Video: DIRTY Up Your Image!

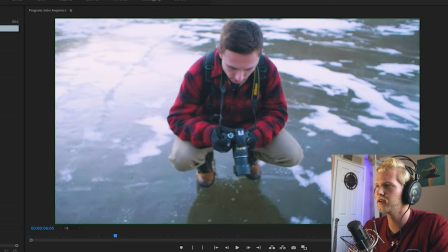4:06 Right here we have sort of an aggressive film grain. I wouldn't necessarily recommend this for like a feature film,
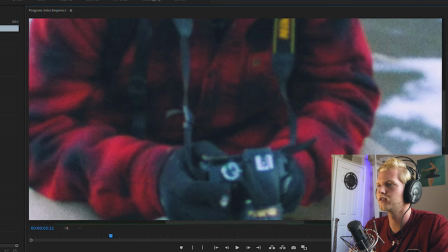4:15 but for just like a quick intro or an Instagram sequence, it looks pretty good.
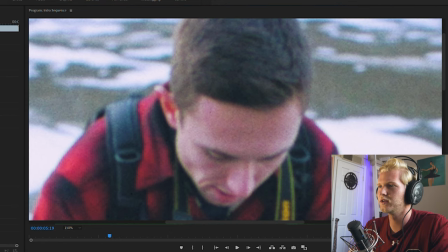4:20 And you can see, even though our base layer image is blurred, the grain is very sharp. And that's pretty much the exact aesthetic of film. The overall image might be a little soft, but you can see those fine film grains.
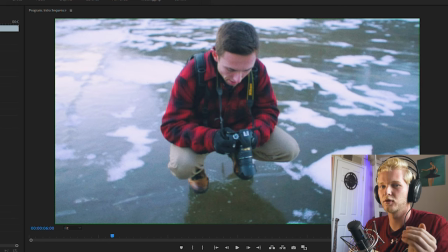4:39 And it just adds another layer of motion, something interesting to the screen.
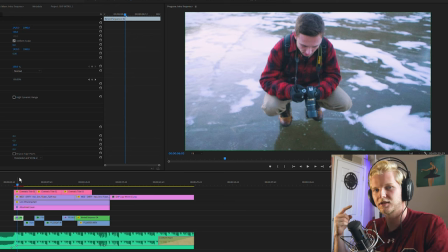4:44 And a lot of people won't even notice the grain, but it's a subconscious thing that they're used to when they're watching older, more cinematic movies.
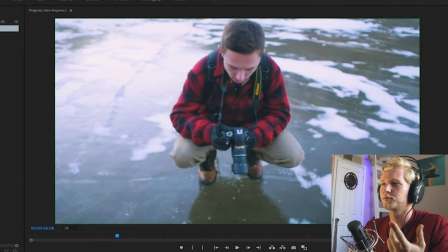4:53 So the image we have here is pretty awesome already.
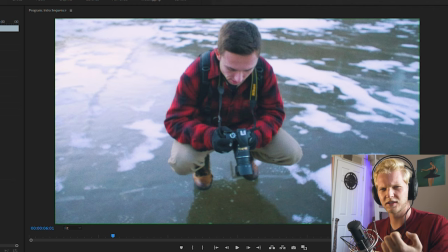4:56 It looks cinematic, it looks old school vintage film, but we're gonna keep dirtying it up.
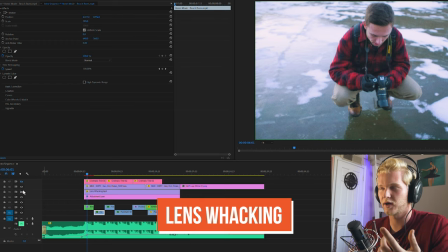5:04 So the next thing I put on top of this is a lens whacking filter. Now, this is obviously very aggressive.
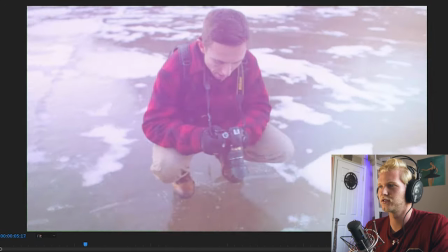5:11 I wouldn't use this for anything other than this type of intro sequence or a transition or something like that, because it's very distracting.
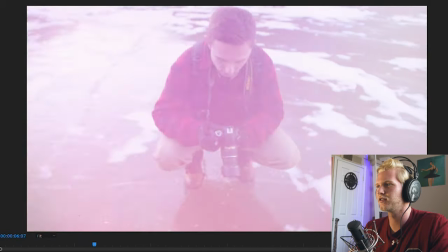5:19 But you can see the effect that it creates. Now, this could be done in camera,
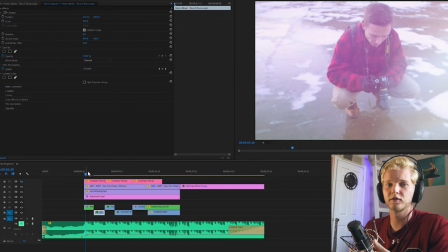5:25 but what I've done is I've saved my personal lens whacking footage to keep for post-production.
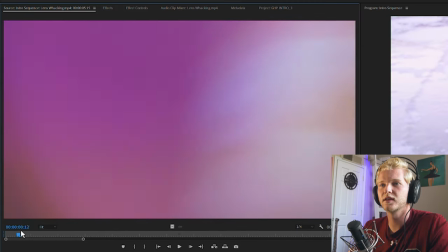5:32 So if you click on this right here, this is something that I recorded in my bedroom.
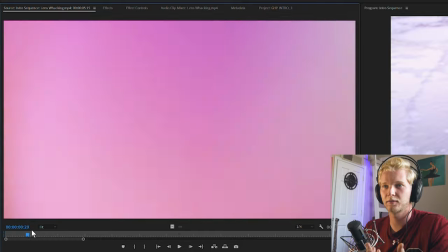5:38 I put a lens cap on the lens and then detached the lens from the camera and just started moving it around, catching light leaks, stuff like that.
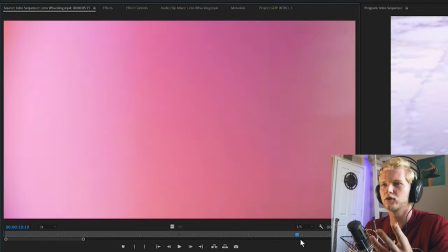5:46 And it creates this really beautiful, pink, light blooming image.
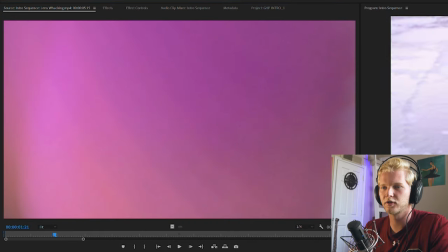5:52 And basically what I did is I just put that on top of my footage and I added a screen mode.
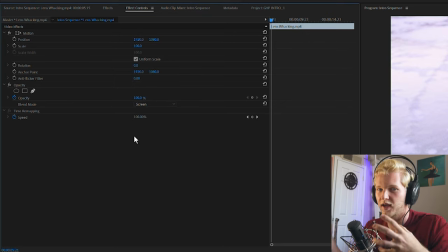5:58 I kept the opacity at 100% just because I wanted that aggressive, dirty look for this intro sequence.
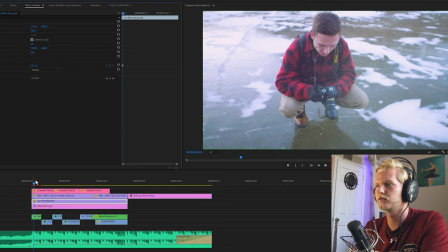6:05 You could drop it way down and still get that sort of lens leak effect, just way less aggressive. But I like the pink light blooms in this footage. So there you go, those are four ways to dirty up your image and make it more cinematic.
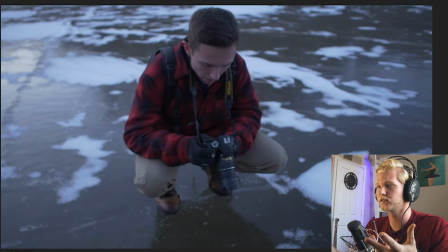6:21 It's definitely very different looking at what we had here, straight out of the camera, and then transitioning to something like this. And like I said, this case is very aggressive, but using these techniques minimally can make it much more organic looking. And this isn't the only way to dirty up your image either. This is just a cinematic film look that I was going for, but you could do stuff like VHS overlays.
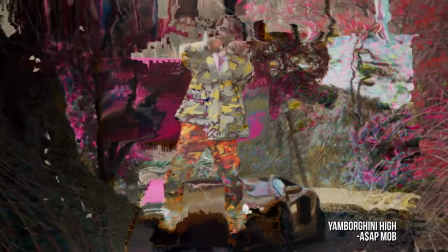6:43 You can go the digital video end with data moshing, which there's some super cool stuff you can do with that. Really, the sky's the limit. It's just about taking the footage that you have and stylizing it to something that you find visually appealing and separates it from the rest of the videos out there. If you want to download the LUT that I created or my lens whacking video, you could take both of those and overlay it onto your own stuff and see how you like it, manipulate it a little bit, try something new. But if you like this kind of filmmaking stuff, hit subscribe down below. I'll see you in the next one.